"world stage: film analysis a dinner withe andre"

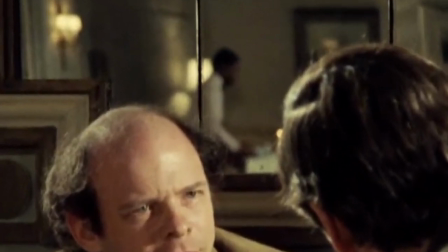[20:23]
During the closing moments of the film I thought it was great seeing the staff cleaning up the restaurant with these two still nattering on, probably anxious for them to leave.
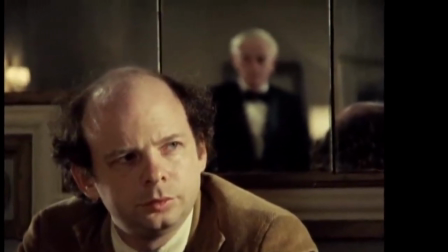[20:31]
Seeing them also reflected in the mirror adds to this intensity that their conversation will inevitably come to an end.
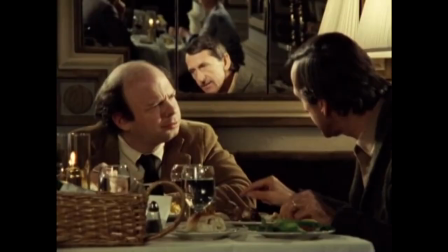[20:38]
The mirror is also used rather effectively during the dinner itself. By placing Andre in the frame right next to Wally's face,
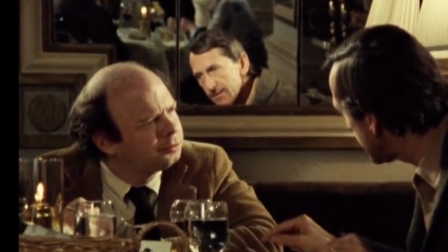[20:46]
it feels like we're going to see this potentially ugly side of Andre come out as
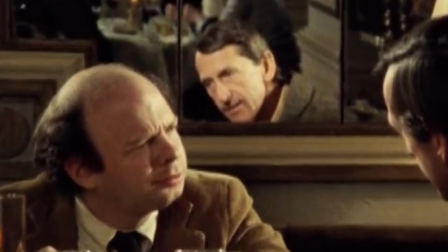[20:52]
Wally comes to his brave conclusion about what he's just had to listen to for the past hour.
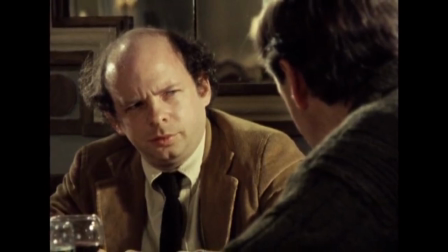[20:57]
As the conversation wound down, I found myself questioning my own working life and my position in the world itself. Andre believes that living mechanically is no way to live, but neither is living on impulse to just do what your heart tells you.
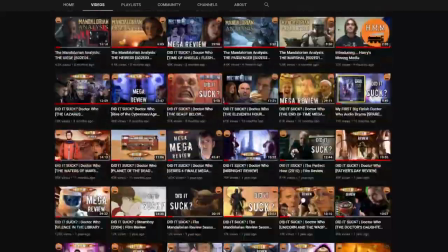[21:12]
Making YouTube content for seven years has made me realise that maybe I should move on and find something else to do.
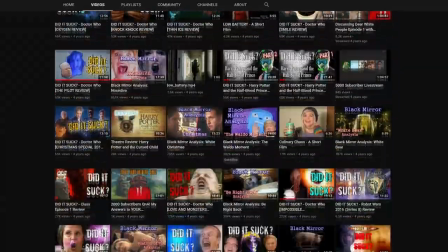[21:18]
Was it better, more enjoyable when YouTube was my hobby?
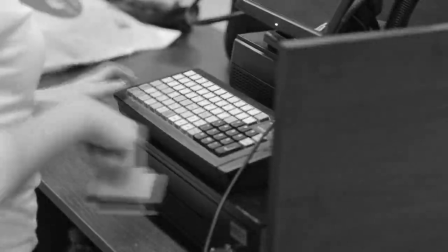[21:23]
Probably, but at the same time the most part-time work I've had just to keep
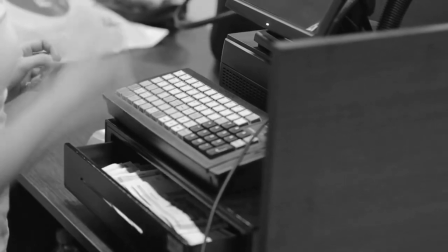[21:29]
the income up made me so miserable that I simply yearned not to do such work again. Maybe one day I will change, maybe I'm just too comfortable.
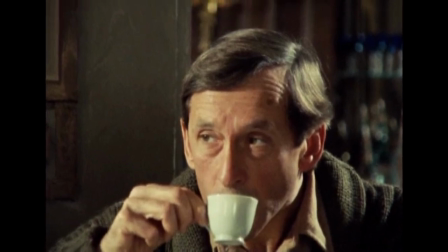[21:41]
There's a really great moment too when Andre emphasises cutting out the noise in order to understand himself.
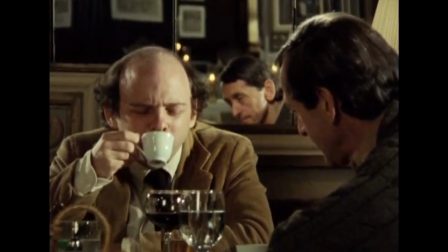[21:47]
A car horn sound effect is then heard in the background, making me realise such an exercise is easier said than done.
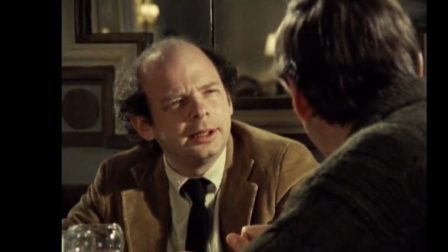[21:53]
It seems to be what prompts Wally to discuss his rejection of unconscious impulses and aggression in a Freudian manner.
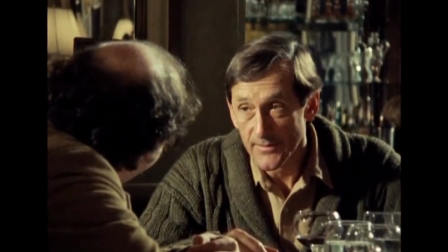[22:01]
This leads them to discuss and explain why encounters with other people are so scary.
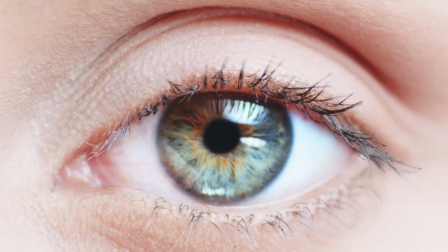[22:06]
They're all complex, multi-layered beings with years of experience hidden away behind their face.
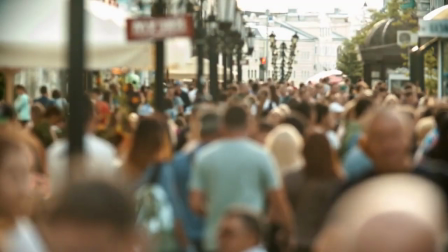[22:12]
We don't really know people because we ourselves keep so much inside.
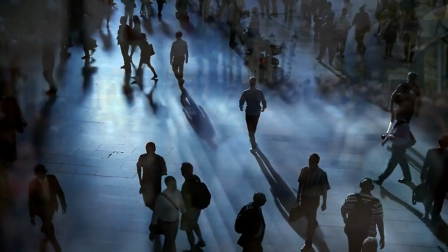[22:17]
Instead of discovering ourselves and others we resort to the roles we are assigned
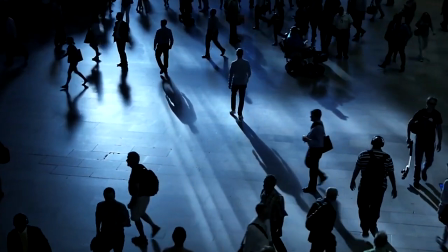[22:22]
by society and live up to the expectations of said roles.
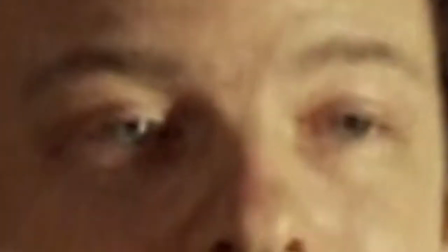[22:27]
Father, wife, son, daughter, playwright, theatre director, YouTube content creator.
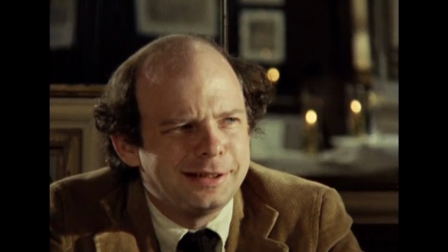[22:33]
We return to the fold with the idea of us all acting in modern society and not realizing who we are as individuals.
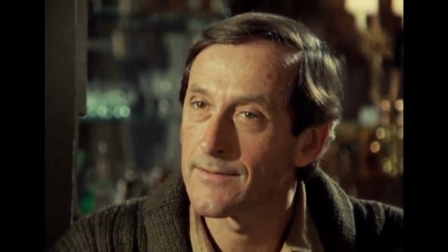[22:41]
This is why Andre's final lines about a father holding hands with his son hold so much resonance.
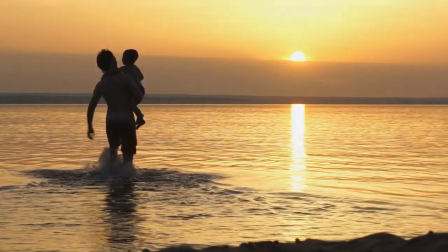[22:49]
Our identities from birth to death will remain largely a mystery to everyone around us.
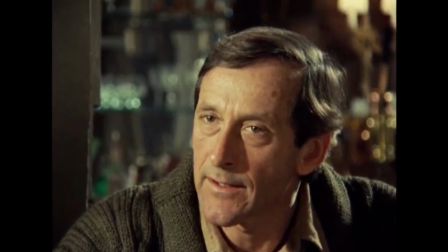[22:57]
We are given these titles and categories to convince ourselves that we aren't just going to
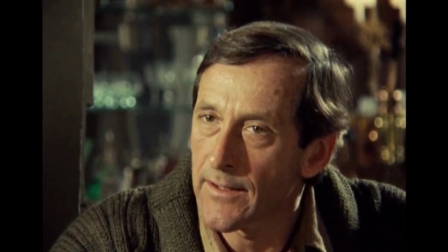[23:01]
sink into the earth and stay there in a state of inertia for the remainder of our lives.
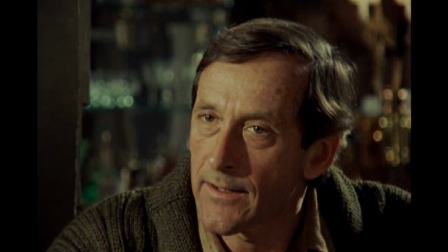[23:06]
Or maybe it's the opposite, maybe those roles do exactly that.
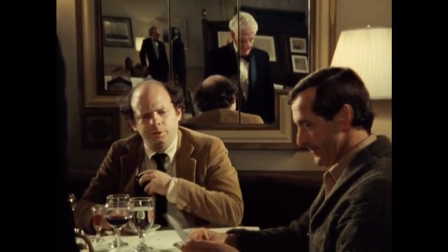[23:10]
Wally's narration then begins again, muting out the conversation of paying the bill, a trifling matter that we know the words to without needing to hear them.
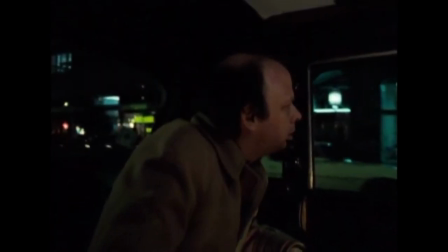[23:19]
Wally's dinner with Andre prompts thoughts, reminiscences and feelings to his mind as the buildings pass by,
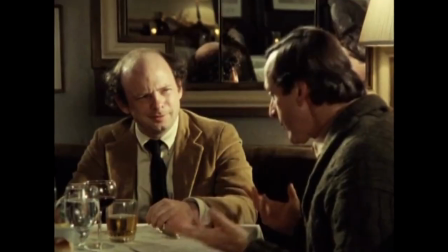[23:27]
as though he'd completely forgotten them. To think that sitting around a campfire, or in this case a dinner table,
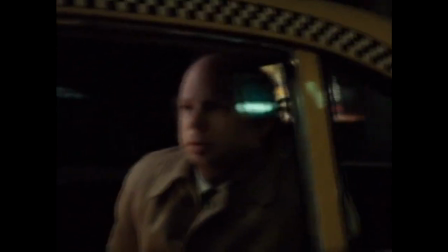[23:34]
would then be related to Wally's girlfriend Debbie at another theoretical campfire in their cold apartment,
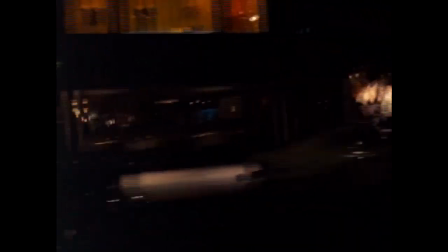[23:40]
giving the film an almost reigniting feeling of clarity.
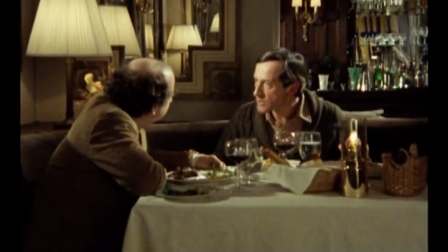[23:45]
We have experiences and then we pass on those experiences to others in the most mesmerising form of storytelling,
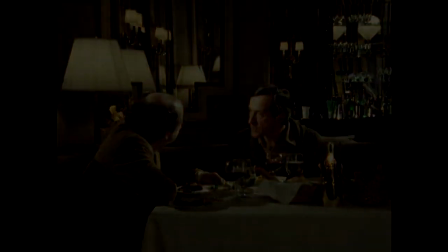[23:54]
the spoken word.
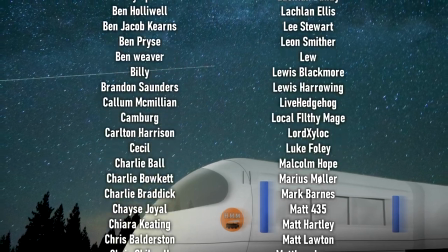[24:05]
on Patreon. I'd love to hear if you have any thoughts about this film, even if you found it to be utterly boring.
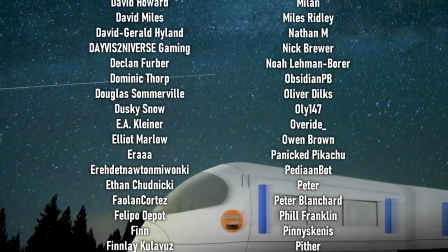[24:11]
I look forward to reading your discussions in the comments section below.